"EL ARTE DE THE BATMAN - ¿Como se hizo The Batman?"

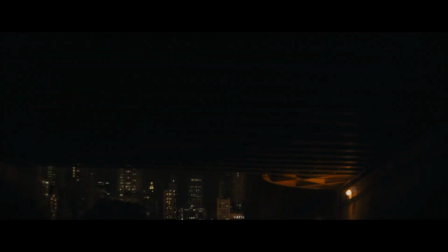A partir de ahí, él y Matt Reeves empezaron a hablar sobre todo de la Baticueva y la Torre Wayne,
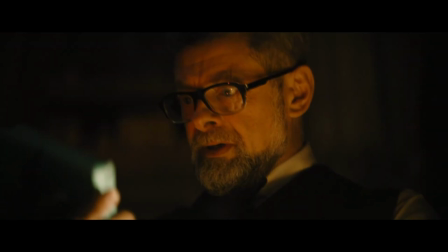y como estaban encantados de fusionar las dos cosas, todo radicó en la idea de que Bruce es una parte muy importante de la ciudad,
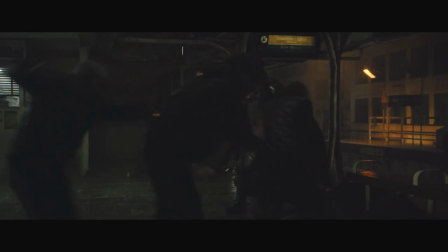que no era un Batman suburbano. Él lo definió como un Batman urbano que formaba parte del tejido de Ciudad Gótica, que no venía los fines de semana a hacer su trabajo y volvía a los suburbios.
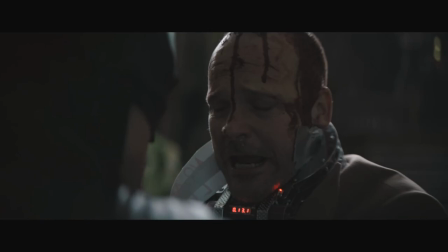El Batman de Robert Pattinson se aferraba más a la idea de ser un hombre escondido entre las sombras de la ciudad, que es un espectro de la noche y un obsesionado por su misión y legado.
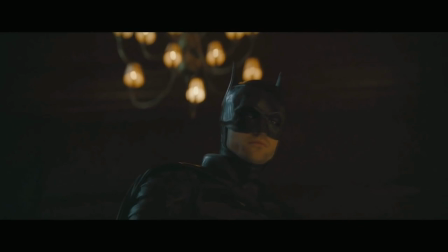Para él, lo mejor de todo era la idea de aferrarse a la Torre Wayne como una base de operaciones.
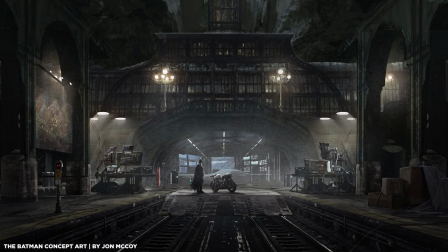Hubo una idea que disparó la creación de la Batcave. En una entrevista, él relata lo siguiente: escuché esta historia sobre una antigua estación de tren debajo de Waldorf Astoria,
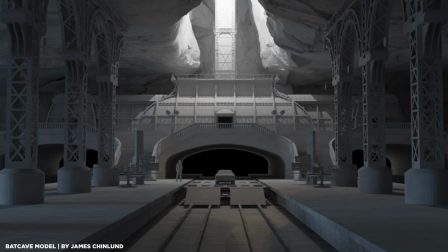donde supuestamente tenían una estación oculta donde el presidente tiene un tren estacionado.
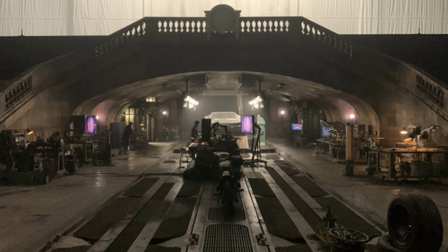En caso de que el presidente esté en la ciudad y haya algún tipo de emergencia, pueden sacarlo de la ciudad a través de esta estación de tren.
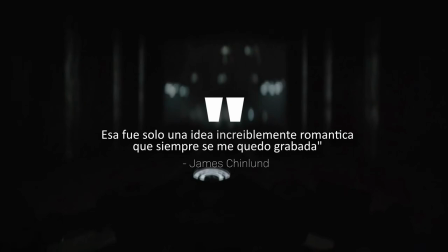Esa fue solo una idea increíblemente romántica que siempre se me quedó grabada.
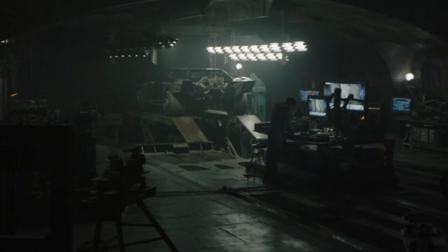Por eso decidió desde cero hacer que la Batcave tenga una entrada oculta, oculta entre los viejos rieles de Ciudad Gótica justo debajo de la Torre Wayne,
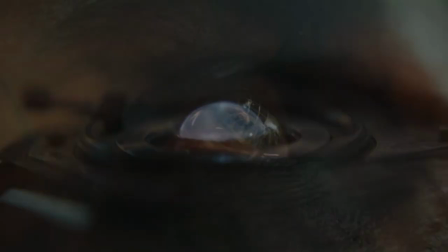literalmente como dijo James, siendo su base de operaciones, remarcando más el hecho de que la coraza que todo el mundo ve es la Torre Wayne,
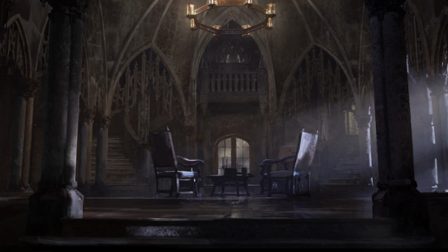que con lo gótico de su diseño, el desorden que solo mantiene Alfred, está lo que significa la vida de Bruce Wayne,
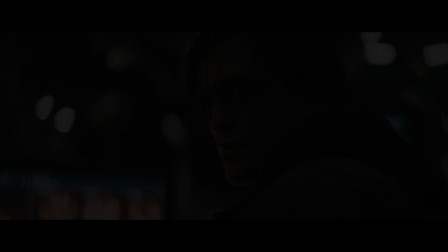pero Batman es lo importante en este momento, y eso está por debajo, todo lo que engloba el mensaje que está queriendo transmitir James Chinlut y Matt Reeves. Con respecto al Batsuit, al traje de The Batman, James Chinnun trabajó con Clint Dillion y David Crossman, que son los diseñadores del Batsuit, donde dijeron que el traje debía dar esa sensación de ser un traje táctico, un traje con cicatrices, que pueda recibir golpes, pero a su vez también poder resistirlos, y también de que lo hizo él mismo en la Batcave, y también combine esa aura de ser un luchador inspirado en esa capucha de cuero,
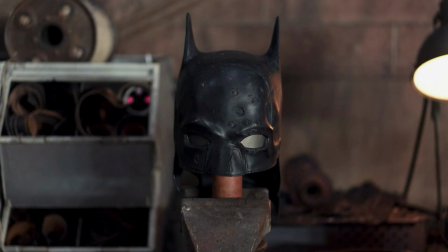que fue creada de cuero, inspirada, y esto lo confirmaron los propios diseñadores del Batsuit, en Adam West. Sí, la máscara y la capucha de Batman fue diseñada e inspirada por el Batman de Adam West.
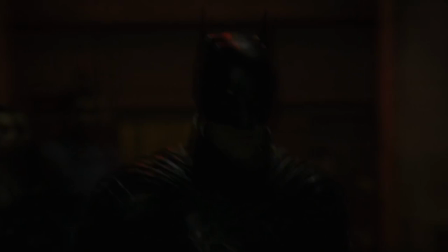También querían que combine esa armadura balística que imponga miedo,
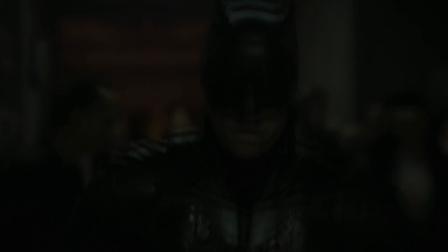pero también que imponga en el sentido de que Robert tenga la movilidad para poder hacerlo. De hecho, el propio Robert Pattinson confirmó que cuando se probó el primer Batsuit fue el de Kilmer y el de Clooney, y sin embargo cuando se probó el suyo, el de The Batman, le dio más movilidad y sintió mucha más movilidad, que fue algo que exigió Matt Reeves.
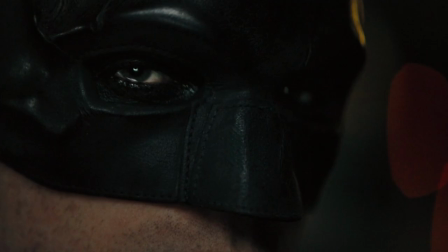Pero también otra de las cosas que exigió Matt Reeves era que no solo se imponga su figura del miedo, sino que se pueda ver el ojo y su mentón, para que Robert tenga más libertad para poder dar su interpretación como el propio Batman.
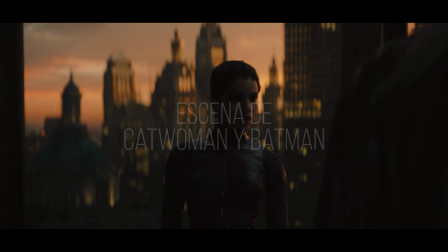Uno de los momentos más increíbles de The Batman es la escena de Catwoman y Batman,
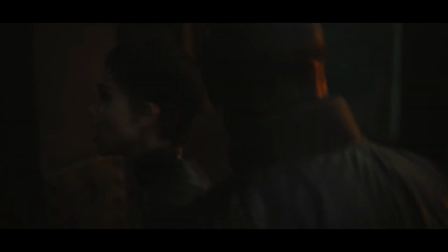que junto con Greg Fraser, James Chinlund trabajó en el diseño de Gótica detrás de esa fotografía increíble.
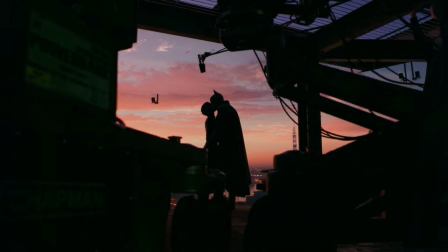Él trató de especificar más en lo que creó, su Gótica, que detrás de la pantalla estática LED se sienta viva.
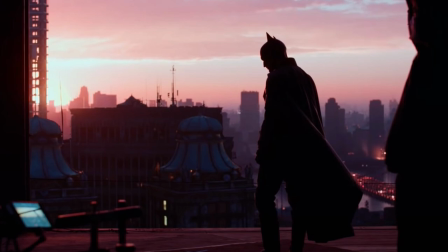Por eso afirmó en una entrevista que, en términos de diseño, ciertamente tratamos de identificar todos los puntos de referencia de la ciudad.
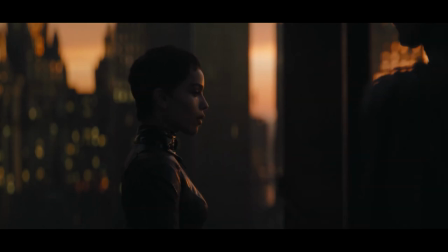Puedes ver el puente afuera del Iceberg Lounge en la distancia, puedes ver la Torre Wayne, puedes ver el ayuntamiento.
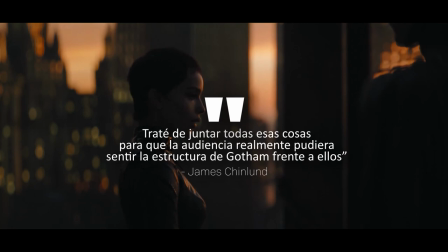Traté de juntar todas esas cosas para que la audiencia realmente pudiera sentir la estructura de Gotham frente a ellos.
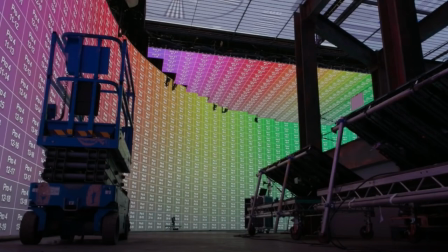Hubo un diseño de computadoras para cada uno de los edificios, puentes y hasta autos. Según el diseñador de producción, Matt Reeves le exigió que Gotham se sienta viva en esos momentos,
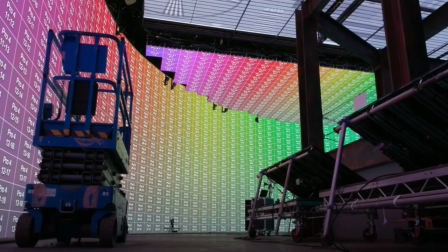que Batman y Catwoman sean solo dos gotas de esperanza para una ciudad áspera y fría con su fotografía oscura.
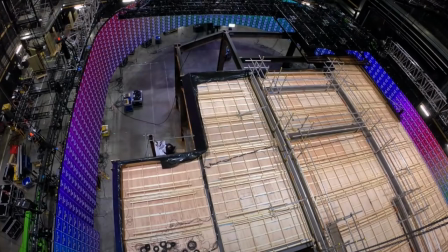Y ahí estaba la dificultad de hacerla sentir viva, de transmitirle al espectador ese world making en la película para que Gotham sea un personaje más en escena,
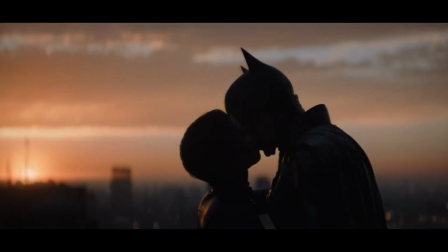un elemento fundamental que define el mundo que rodea al personaje.
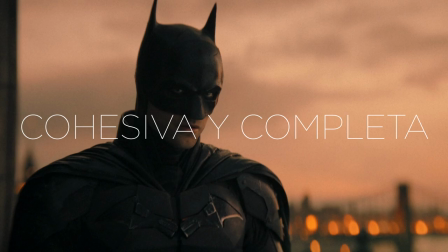Él finaliza este aspecto describiéndolo como que fue muy importante para nosotros crear una ciudad que se sintiera cohesiva y completa.
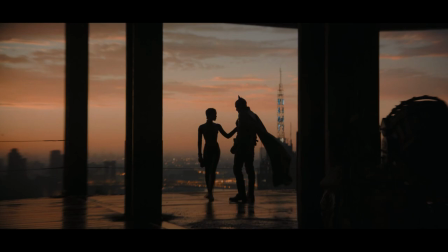El poco uso del CGI también fue algo que impactó a muchas personas, y él hizo énfasis en eso,
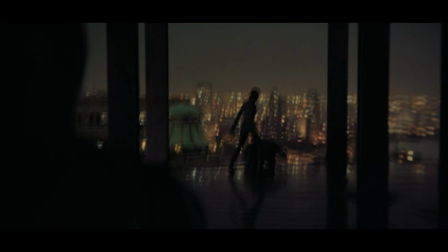que como diseñador de producción utilizar diseños de la vieja usanza fue un gusto.